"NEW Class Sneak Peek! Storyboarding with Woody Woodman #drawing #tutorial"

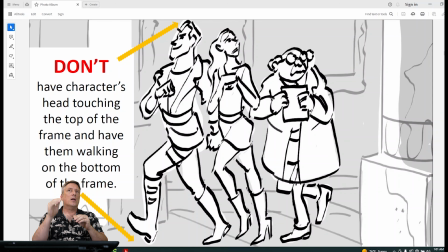(41:21)
A lot of times you're not paying attention to how much space is between the head and the frame or the feet and the frame. You don't want your characters like this walking on the frame. You don't want their heads touching. That's going to create that tangent, that visual tension, right? So don't do this.
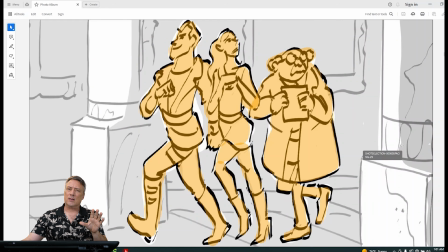(41:40)
See, it's too tight. You got to let the character breathe a little bit. Okay?
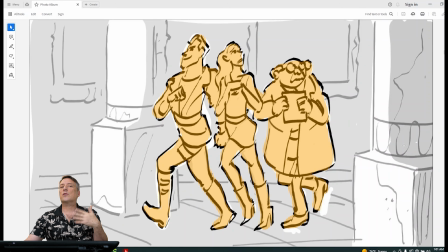(41:44)
That's the term we'll use. And let the characters breathe. They're running out of air, see?
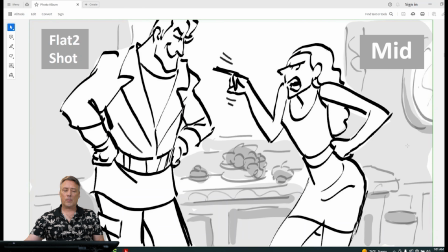(41:50)
They're too tight. Let it breathe a little bit, okay? Now this is a middle shot, okay? It's middle because you're cropping some of the character off, you know, somewhere at the legs or the thigh or the shin. There's different places that we should crop. There's other places we do not want to crop.
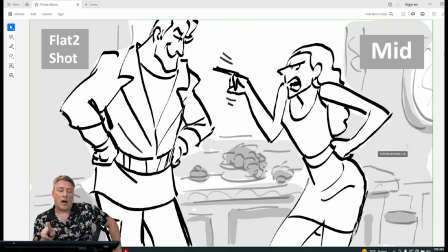(42:09)
I also want to mention that when you have a two shot, we call this a two shot because there's two characters in the shot. It's from the side and it's fairly flat. So depending on the context of your scene, you may want to shoot it flat.
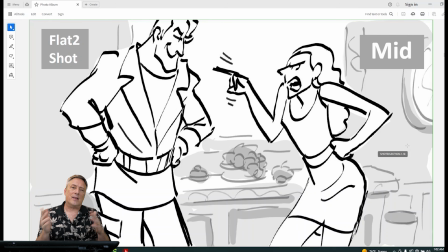(42:26)
If it's comedy, if it's lighter, if you want to have some light performance out of the characters, then stage it flat. If you want something more dramatic, then we'll pick a different angle that has more depth. It's more dramatic, okay? So here the hero, he's got his head partly cropped,
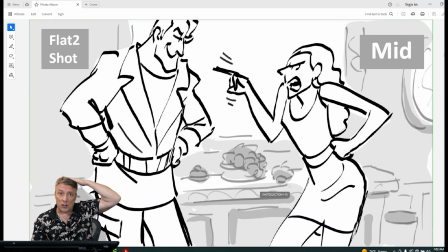(42:46)
so I won't have his head touching the frame, but you can cut it off a little bit, right? Cut him off at the forehead. You just don't want to cut some character off at the neck or at the waist, at the knees, at the joints. See, she's being cut off at the thighs. He's being cut off at the thigh.
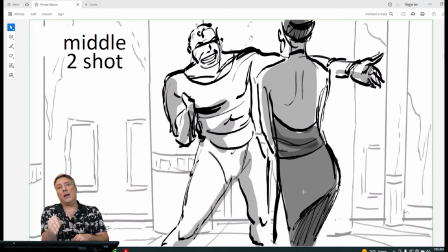(43:05)
This is another two shot, but you're shooting from behind the female and you're focusing on the man, okay? So it's going to be a little more dramatic than a two shot that's flat, you see?
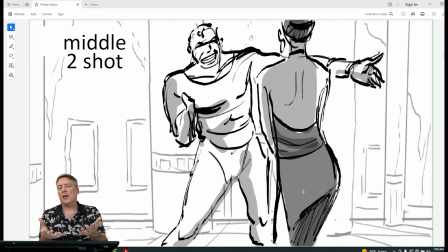(43:20)
You just have these options. Depending on what you're trying to say at that moment on that shot, then you'll determine. In this little lecture that I'm covering in this lesson, it's just be aware of what shots you have available.
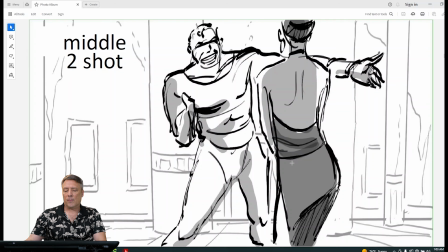(43:39)
You can pick and choose. That's when it starts to get creative, okay? Here's a don't, okay?
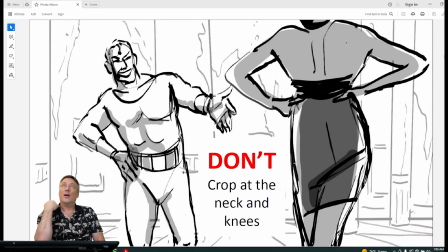(43:46)
So now notice where we're cropping her head off. Literally, the frame is cutting her off at the shoulders and the head, okay? So that's going to be very uncomfortable. It's going to be very awkward. Creates a lot of tension that you may not need or want.
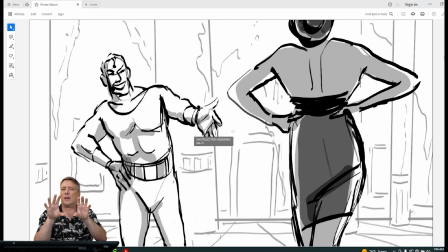(44:03)
Now I just adjust the camera, pull him back. Now you can cut her head off in half. That's fine. It's going to feel a little better. You just give a little more space around the character, okay?
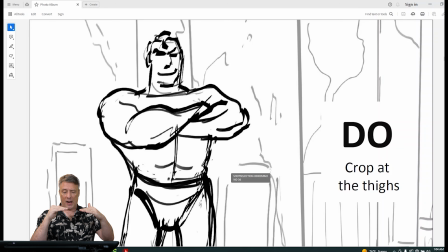(44:18)
This is good. We're cropping him off at the thigh. He's sort of in his hero Superman pose. That's fine. And we put him on the third. See that? The column is over there kind of on the other third, and he's standing on a third. You know, so he's going to be what they call bias.
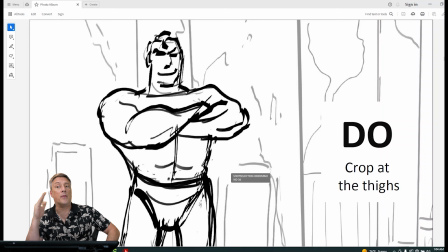(44:35)
He's going to be a little bit to the left, and then maybe on the next cut, the female might be on the right. We'll talk about that screen direction in a little bit. Now it's cropped a little different.
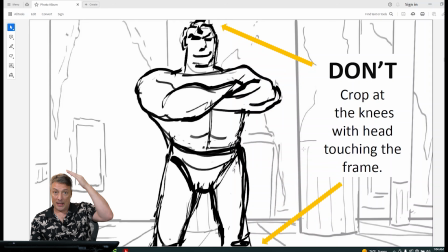(44:49)
You see, now he's a little more to center. His head is touching the frame, and we've cut him off at the knees.
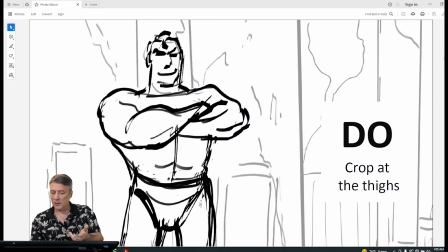(44:55)
There is a difference. See? This one is going to feel better, stronger. the graphic design of the shot. This one, not.
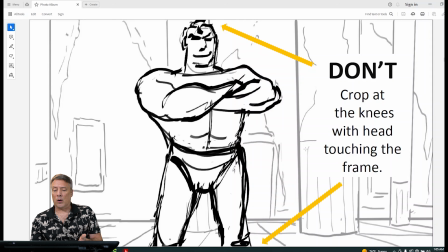(45:09)
So this is something you just have to be aware of. And when you start watching movies, if it's a very good movie that's been very nicely designed, you're going to see great shots that are really well composed.